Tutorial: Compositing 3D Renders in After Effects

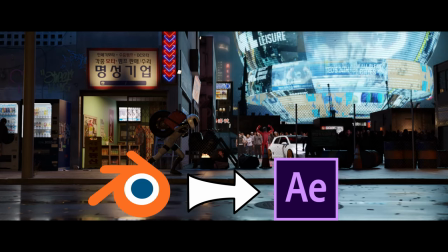From Blender, I rendered 12 different layers in 5 categories.
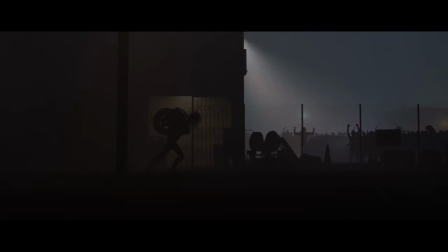Background elements, foreground elements, fog, masks, and additional lighting.
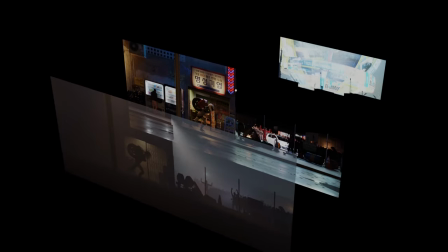I wouldn't have rendered so many different layers, but I was working under a deadline, so my process changed a little, and I did some unconventional things.
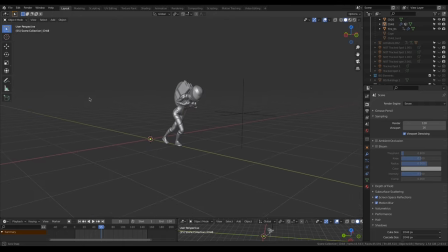I have another video that explains the backstory and process behind creating this scene in Blender, and I encourage you to check out that video if you haven't seen it already.
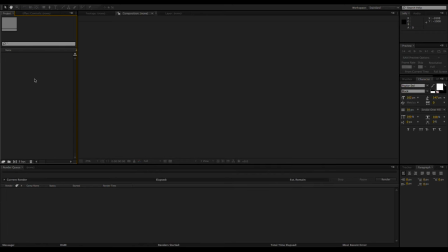Here we are in After Effects CS6. Why CS6?
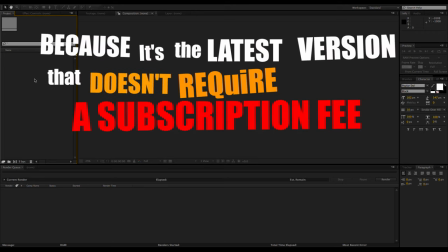Because it's the latest version that doesn't require a subscription fee and still does everything I need it to do.
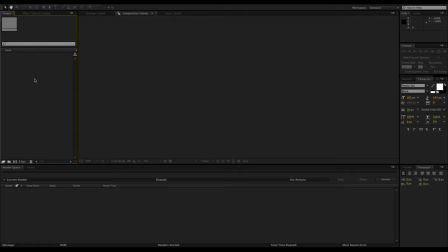First, I'm going to import all of the rendered elements. To do this, I usually just double-click the project window and navigate to the file location.
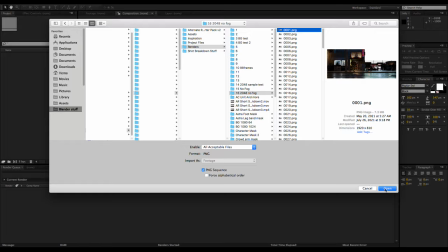Be sure to check the image sequence box and in the project window, make sure the frame rate is set correctly.
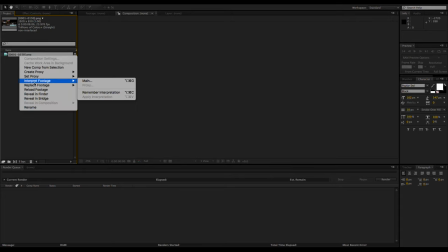If it isn't set correctly, right-click on the clip, Choose Interpret Footage, Main, then set the frame rate.
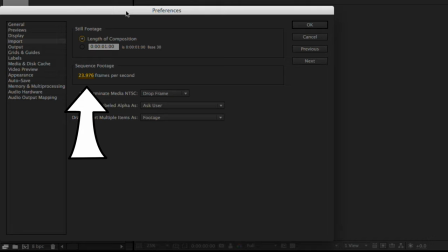You can also set the default import frame rate in the preferences. It's a good idea to rename your image sequences as you go to make them much easier to find later.
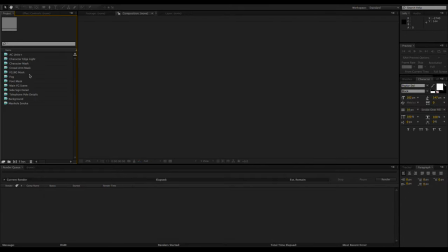Now that all the layers are imported, I'm going to create a new composition by dragging the background layer onto the new composition button.
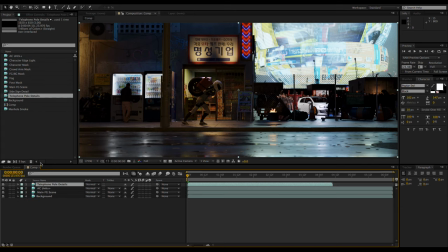Now I'll just add the rest of the foreground layers on top. Some of these layers aren't as long because the elements aren't on screen for the whole animation.
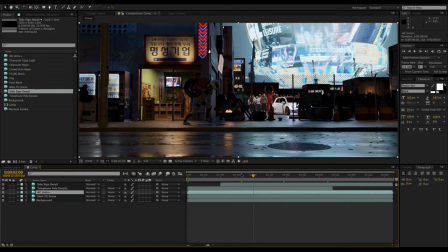The ones that appear later will have to get moved back to align with the scene. Now it's time to add the fog pass.
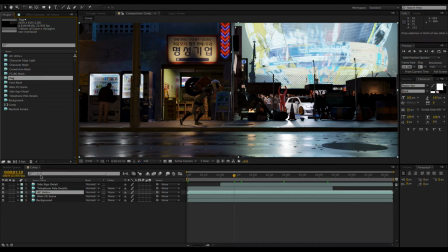The fog pass gets placed on top of the foreground layers and set to the screen mode.
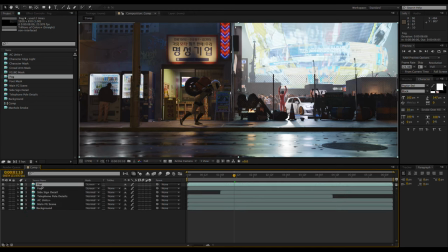Here I'm duplicating the fog a few times to make it appear more dense.
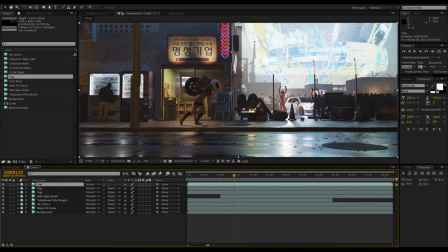I tried experimenting by adding a hue saturation effect to the fog layers to increase the saturation so the scene didn't seem so washed out but I didn't do this in the original and I wind up reducing the saturation quite a bit later
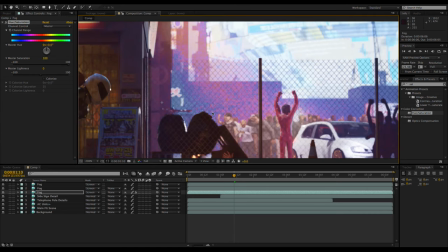on if your layers were rendered in 16 bit make sure
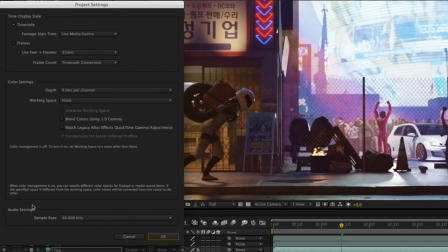to change the bit depth of the project by clicking here and changing it to 16
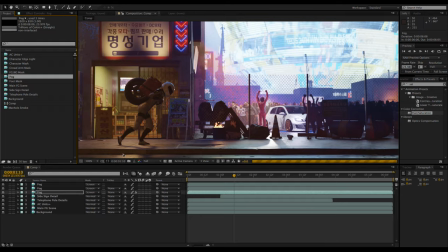bits per channel after After some additional adjustments on the saturation,
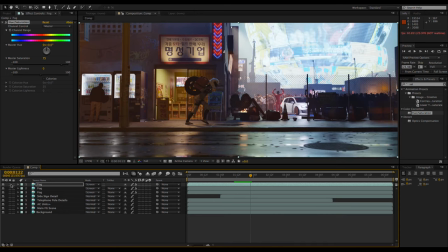I'm copying the effect to the other fog layers. Now I'm going to make some adjustments to the overall image by adding an adjustment layer on top and giving it the curves effect.
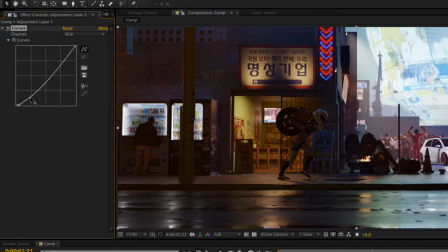Adjusting the curve like this will give the image more contrast by brightening the highlights and darkening the shadows. Now it's time to make the character really pop out by adding the character edge light pass
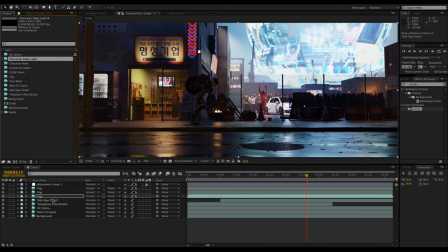it can simply be placed above the foreground elements and set to screen mode
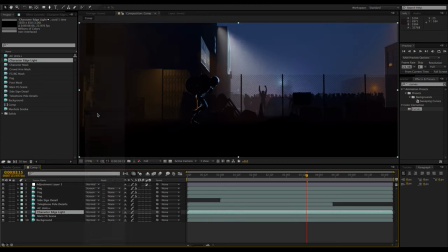if it's too intense the opacity can be lowered but if it's too
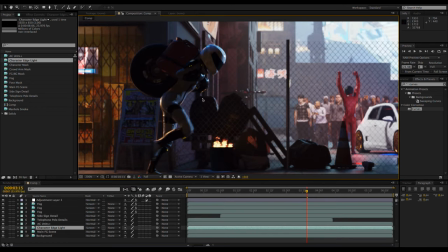subtle it can be duplicated to increase the intensity here I'm
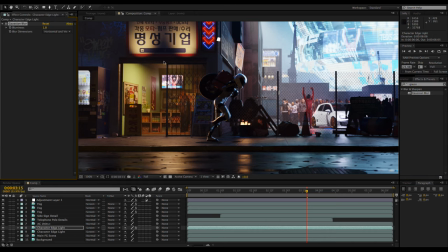duplicating it and giving it the Gaussian blur effect to simulate a little bloom from the
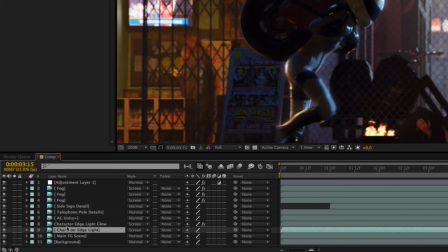highlights it's a bit intense though so by pressing T I can quickly
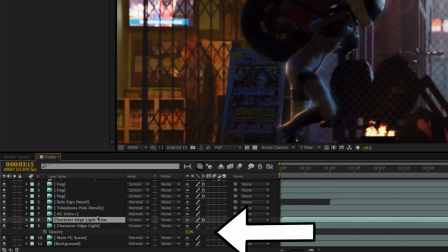reveal the opacity control and turn it down now
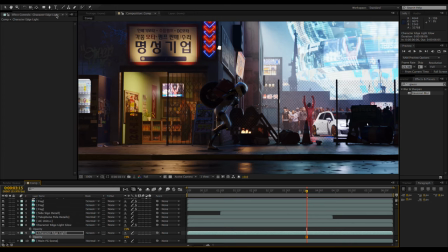it's time to utilize the character mask to brighten up the entire character drag the mask layer above the layer that contains the character then make another adjustment layer
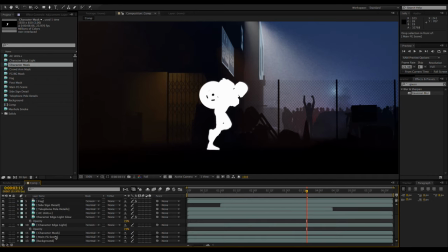and place it below the mask layer naming your layers is a good idea apply the curves effect to the new adjustment layer and set the track matte
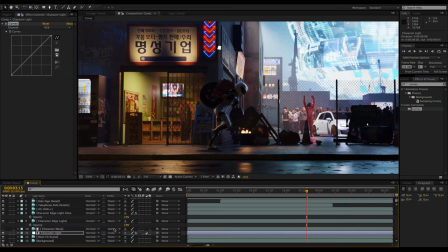mode to luma matte now when you adjust the curves it only affects the character
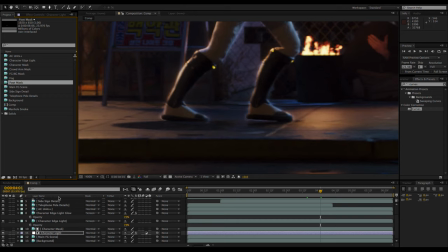because I had already rendered my main scene and I didn't have
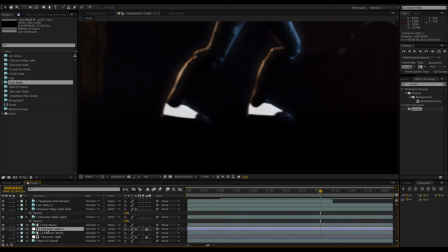time before the deadline to re-render it I used the same technique to darken
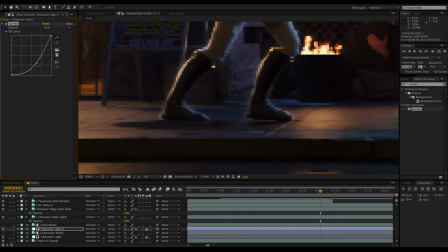the feet I did this mainly to avert attention away from the feet and their imperfect ground
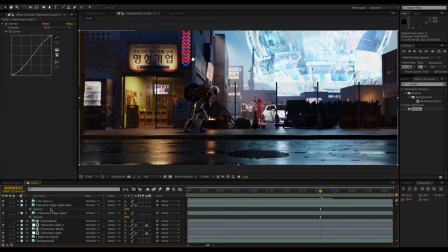collision now I'm going to select everything and go to layer
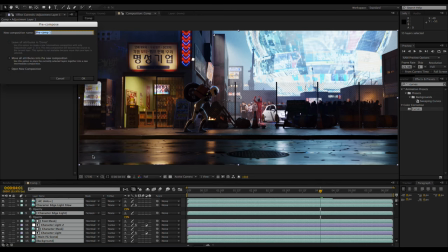precompose this gathers everything that I selected and puts it a new composition.
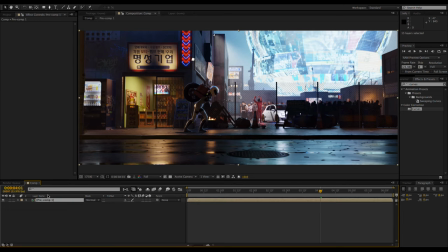This allows you to do some things that you couldn't do with adjustment layers. Here I'm duplicating the precomp, boosting the saturation, blurring it, then setting it to the color transfer mode.
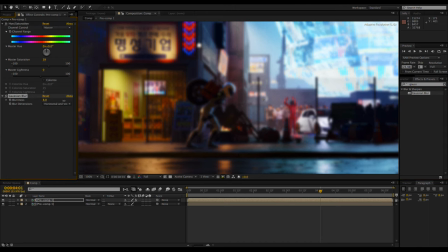Doing this softens the color and makes it look more painterly or more like an HDR photo.
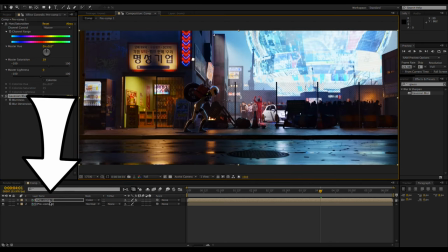I'll talk more about that in a minute. Double-clicking on the precomp will take you back into the original composition.
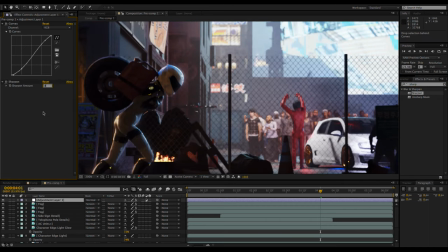Now I'm gonna add the sharpen effect to my adjustment layer renders straight out of blender don't have any sharpening so adding some can help the
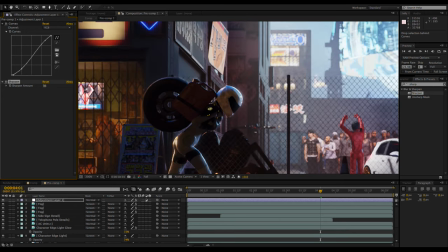image look crisp but it also makes it look more like it was shot on an actual camera because most cameras at least the consumer level anyway add sharpening
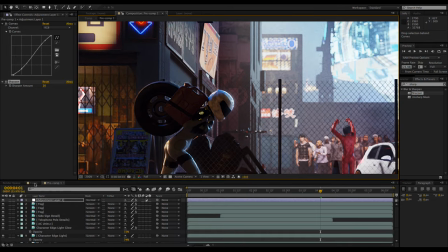now I'm going to apply a glow or bloom effect by
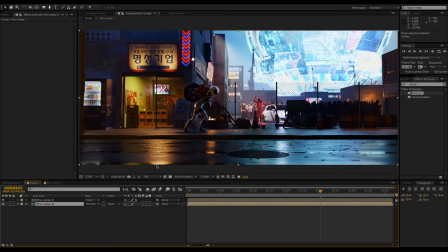going back into the other composition that contains the duplicated pre comps and making another duplicate this time I'm applying a curves effect a fast blur effect and setting it to the screen mode the curves can be dialed in so only the brighter
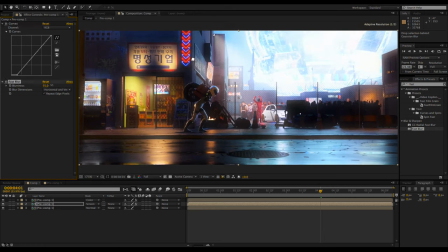parts of the image are glowing it's looking pretty good but the background is too bright I'm going to keep pushing the HDR look by
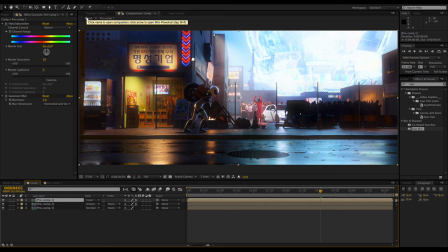darkening the background if you're used to the term HDR 10 as a display technology
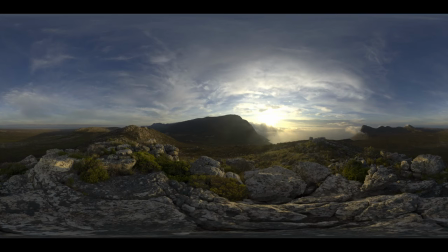or HDRI environments from the world of 3d you may not know what I'm talking
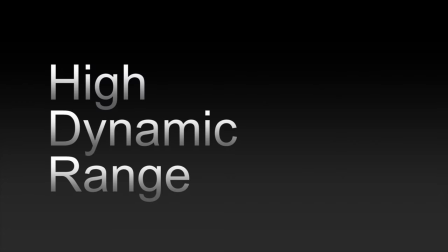about HDR simply means high dynamic range, but in photography, it describes the technique of taking multiple exposures at a wide dynamic range
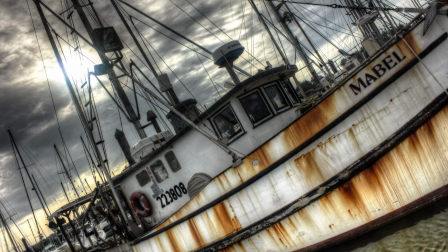and tone mapping the stacked images to produce more contrast throughout the image.
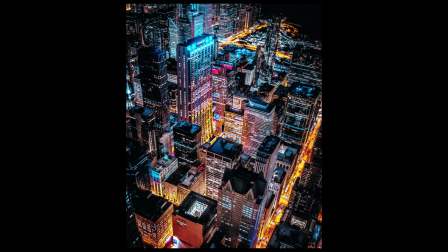This is more or less the look I'm going for.
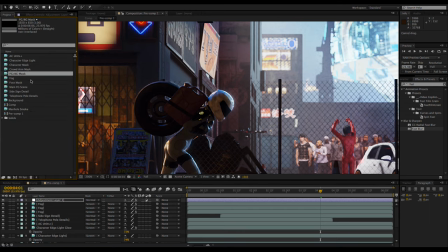So to darken the background, I'm going to bring in a mask of the background, then place another adjustment layer below it,
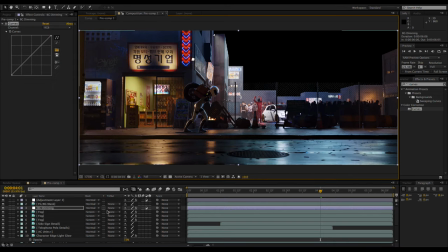and set the track matte mode of the adjustment layer to alpha matte now the effects
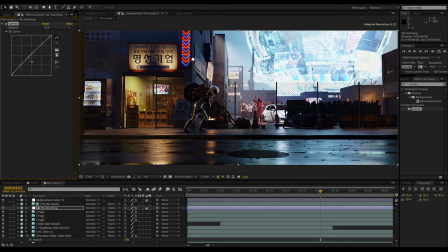applied to the adjustment layer only affect the masked area however the hard edge of the mask
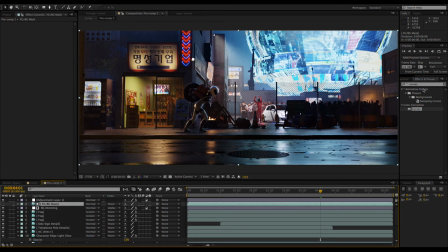ruins the look but luckily we can apply effects to the mask too so I'm gonna give the mask a fast blur being sure to check the repeat edge pixels box much better I have
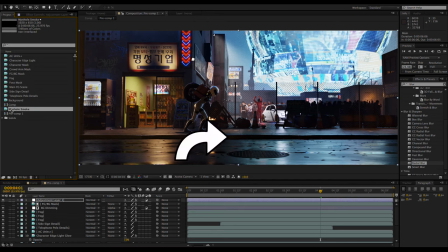some smoke coming from the manhole in the street but it didn't really show up very well in the main
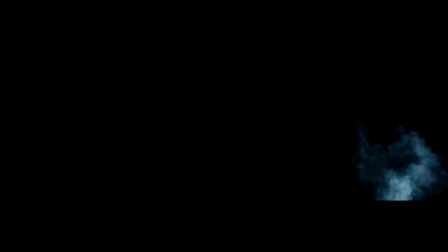render so I rendered it out by itself to add in later.
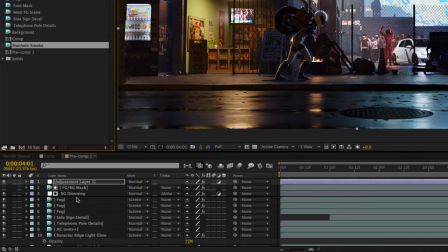I'm going to add it to the composition just below the fog layers and set it to the screen transfer mode.
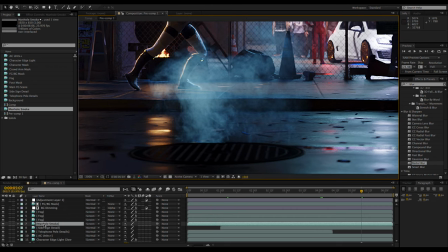It's a little too bright as is so by pressing T you can easily bring up the opacity control to darken it down a little.
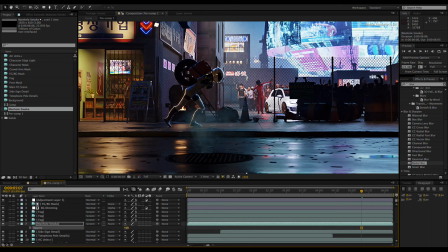It still looks a little weird however because the bottom edge is such a harsh line.
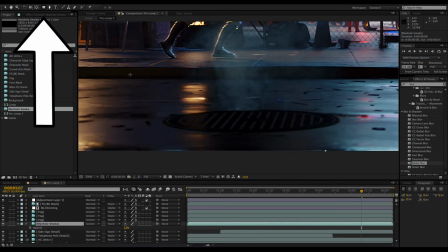So I'm gonna switch to the rectangle mask tool and select the bottom part of it.
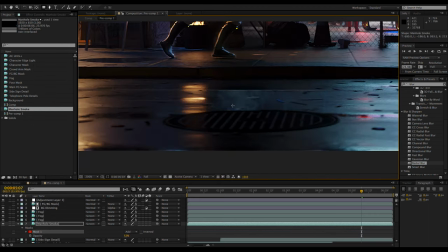By pressing F you can bring up the mask feather adjustment also change the mask
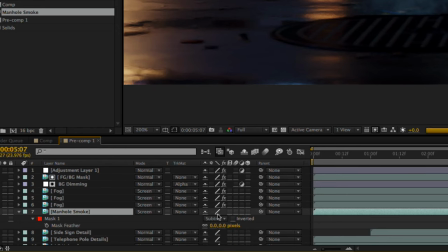mode from add to subtract if the mask needs to be adjusted it can
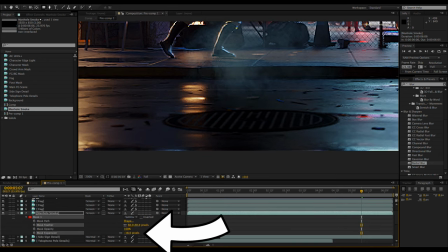sometimes be easier to change the mask expansion instead of moving the mask itself
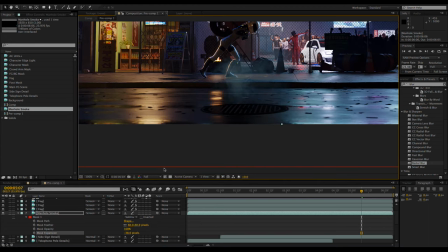I noticed that my skyline was a bit empty looking so I
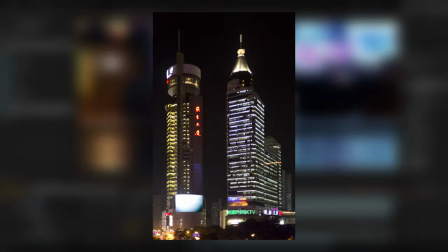decided to add a skyscraper to the background to do this I use an image from textures.com it can just be dropped into the comp,
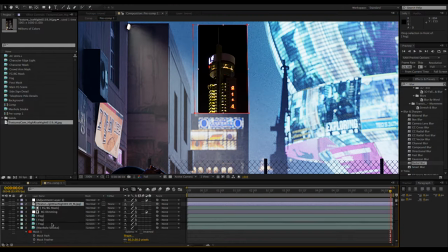cropped if necessary, and scaled to match the scene. Make sure that it's placed below the fog layers and set to screen mode.
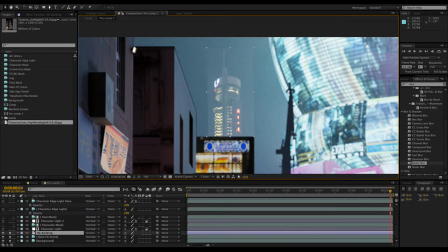Now it's time to really blend it into the scene. As you can see, the background of the image doesn't quite match the scene background. This can be easily fixed by adding a curves adjustment and darkening the blacks. Now it still doesn't match the scene, so I'm going to add a fast blur to match the softness of the other background elements.
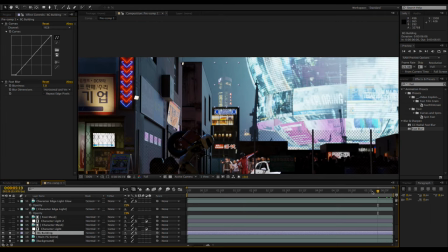The problem now is that it doesn't move along with the rest of the background.
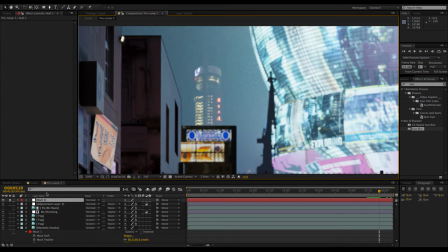To fix this add a null object depending on how much your scene moves you may want to motion track it but in this case I'm just going to manually
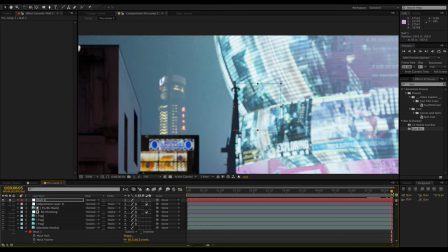place it on another prominent background element and set a position keyframe by pressing P to bring up the position controls and clicking the stopwatch
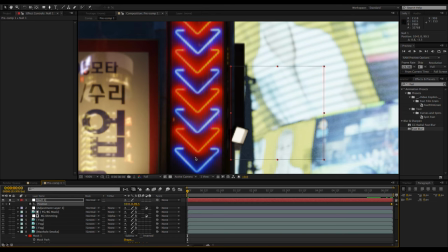icon. Now I can move the playhead to the beginning of the animation and realign the null object with the background object.
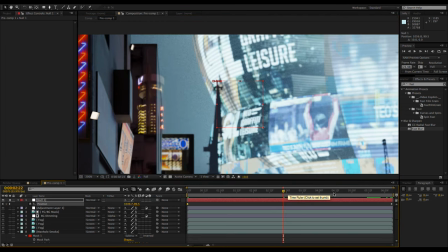Unlike Blender, After Effects will automatically place a keyframe when you move the null object.